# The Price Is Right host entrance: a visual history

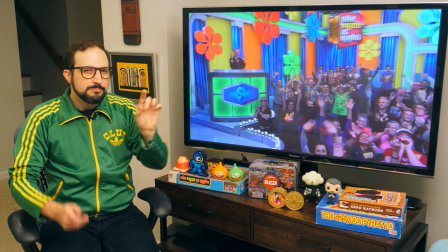1240s
The move begins on Drew, and it ends up on George Gray, the announcer, but what do we have in between?
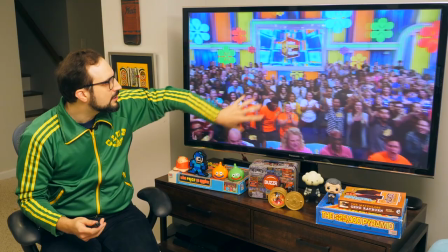1247s
We have this dizzy, indistinguishable blur of color and motion that comes in the middle.
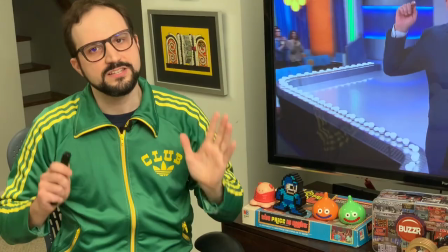1252s
That's the party. And that, to me, is the essential subject of this shot.
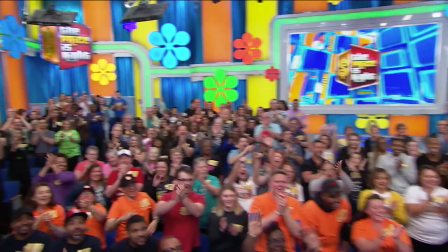1257s
The effect of the swooping jib shot is to make the viewer a little giddy. Not nauseated.
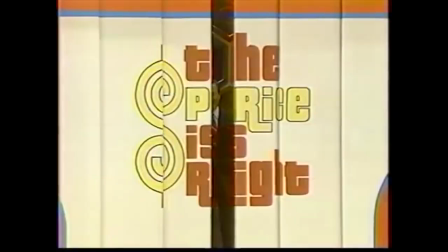1263s
It's not an assault on the senses. It's just enough to disorient us a little bit. Just like Mark Breslow did with a zoom lens.
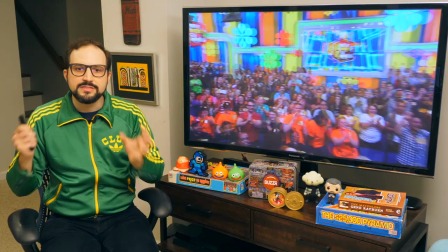1270s
The zoom was designed to make the stage and the energy feel big, And this jib shot accomplishes the same things with a different motion,
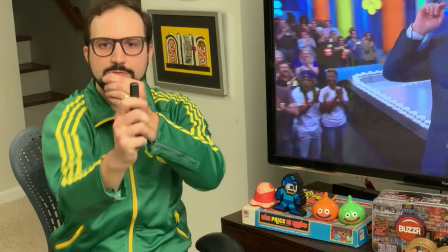1278s
a motion that swirls around our point of view instead of moving back and forth in relation to the focal point of Bob.
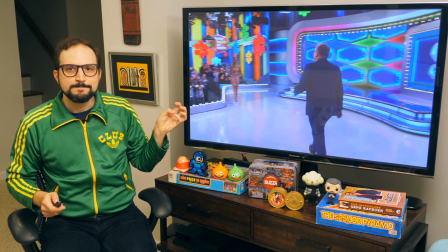1284s
In the same way, the big doors camera move achieves Mark Breslow's old drama of the approach, that fleeting intimacy, in a new way.
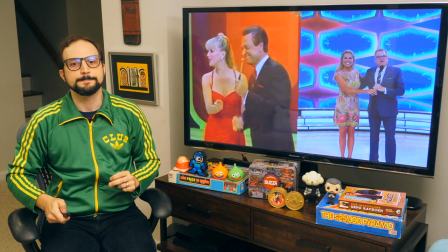1292s
Because, look, Drew comes so close, it seems like he's going to run into us. Okay, that's just that moment of visual drama that makes us feel close to Drew, gives him that fleeting intimacy.
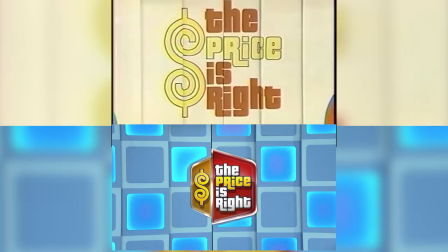1301s
In fact, there are plenty of things that remain the same. The theme song is the same, the big doors are the same shape,
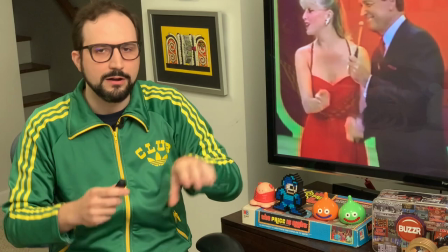1308s
this whole little contrivance of crossing the stage to get a microphone from a model, it plays out the same way, even if it's shot differently.
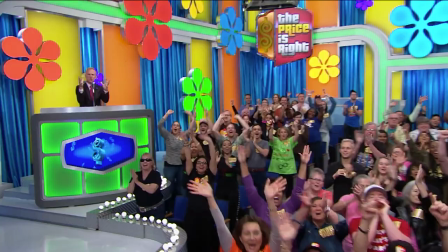1315s
Even the hi mom, I'm on TV spirit is here, in the form of the announcer literally saying hi to his mom on TV.
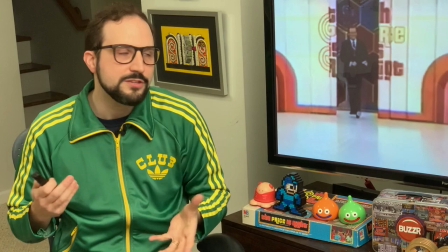1323s
The new sequence maintains enough echoes of the past that when people turn on the show, that old nostalgia still kicks in.
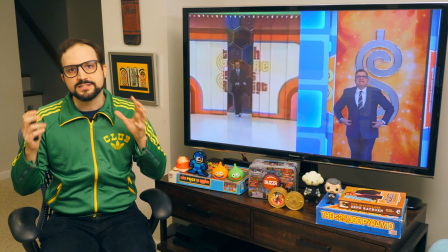1330s
We feel like we're watching the same Price is Right from years ago.
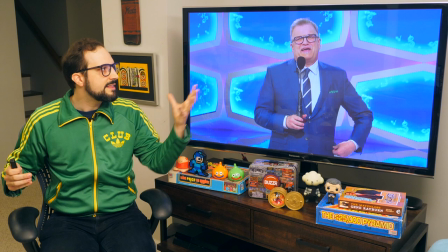1335s
That was the challenge, to play to the strengths of the new host without endangering the vast goodwill of the old show.
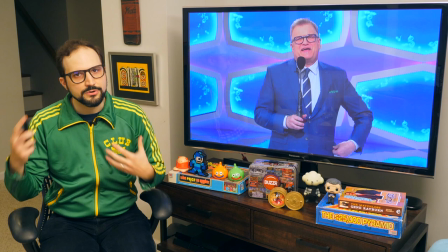1342s
And these thoughtful changes to the host entrance exemplify an approach that, to my eyes, allowed Drew to succeed and allowed the show to succeed for a new generation.
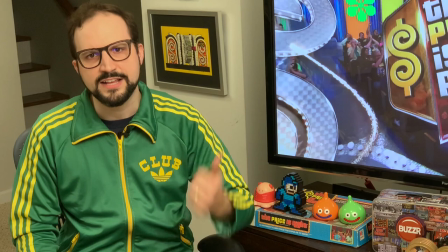1351s
Now, you might be sitting there after all of this saying, hey, this guy is nuts. He's been staring at the screen too long. Somebody ought to ask someone like Mike Richards himself what he thinks of all these crazy theories. Well, when I was hosting my own TV show a few years ago, that's exactly what I did.
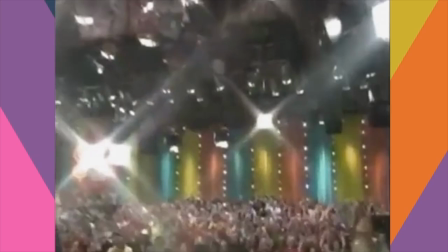1367s
If you go back and watch those early episodes, when Drew comes out of the big doors, you've got the star wipe. You've got, you know, like, oh, here's our MC at the top of the mountain, like you did for Bob Barker.
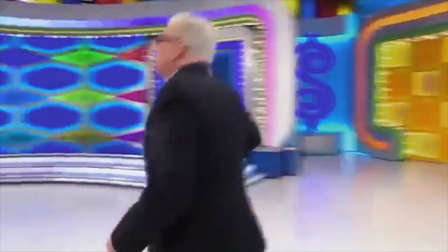1377s
And now you have Drew comes out, he talks to the jib camera, it swings around. Drew's kind of the hub. He's not the guy on the top of the mountain. He's the hub of the party. Yeah, you really understand this. Oh, man. This is insane. Yeah. I feel like I'm talking to me about it. Okay, so is my theory on point? Like, have you sort of reshaped the production of the show to fit Drew's talent? Every inch of it. But, you know, maybe he was just being nice. Anyway, if you want to see the rest of my Price is Right adventure, you can still get it on Amazon Prime Video. Search for The A.V. Club, hosted by John Tatey. The Price is Right Special is episode number 20. Ah, but episode number one in my heart. A couple of epilogues to our story. Mike Richards has since moved on from The Price is Right to Sony, where he's the showrunner for Jeopardy and Wheel of Fortune, two shows that are likely to face their own generational transition before long, which is probably why Sony hired him.
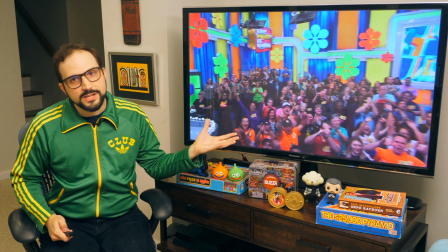1427s
He knows how to handle that. I'm shooting this video in fall 2020.
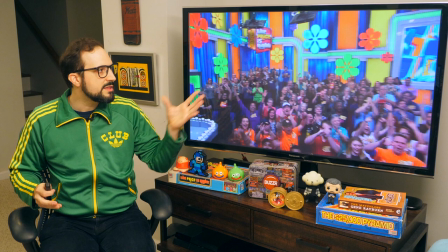1431s
The Price is Right is scheduled to resume taping in October with Drew, but without an audience.
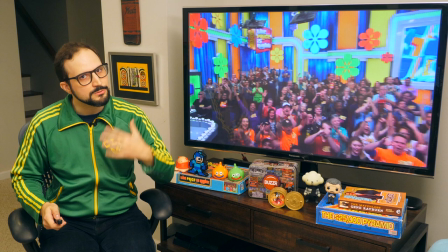1437s
In other words, this manic swirl of energy I've been talking about, the signature visual element of the Drew host entrance, is not going to be there. So we'll see how the Price Creative team tries to fill that vacuum. As for me, I don't have that TV show anymore, but you know what? I like what we're doing right here. And if you like it too, and you want me to keep on spinning my wheels, why not click that subscribe button? As I say, if you made it this far, you probably had some fun, right? Thank you for watching. More analysis to come from all over the TV dial. Shout out to Brendan for his editing work. More soon. Love you. Bye.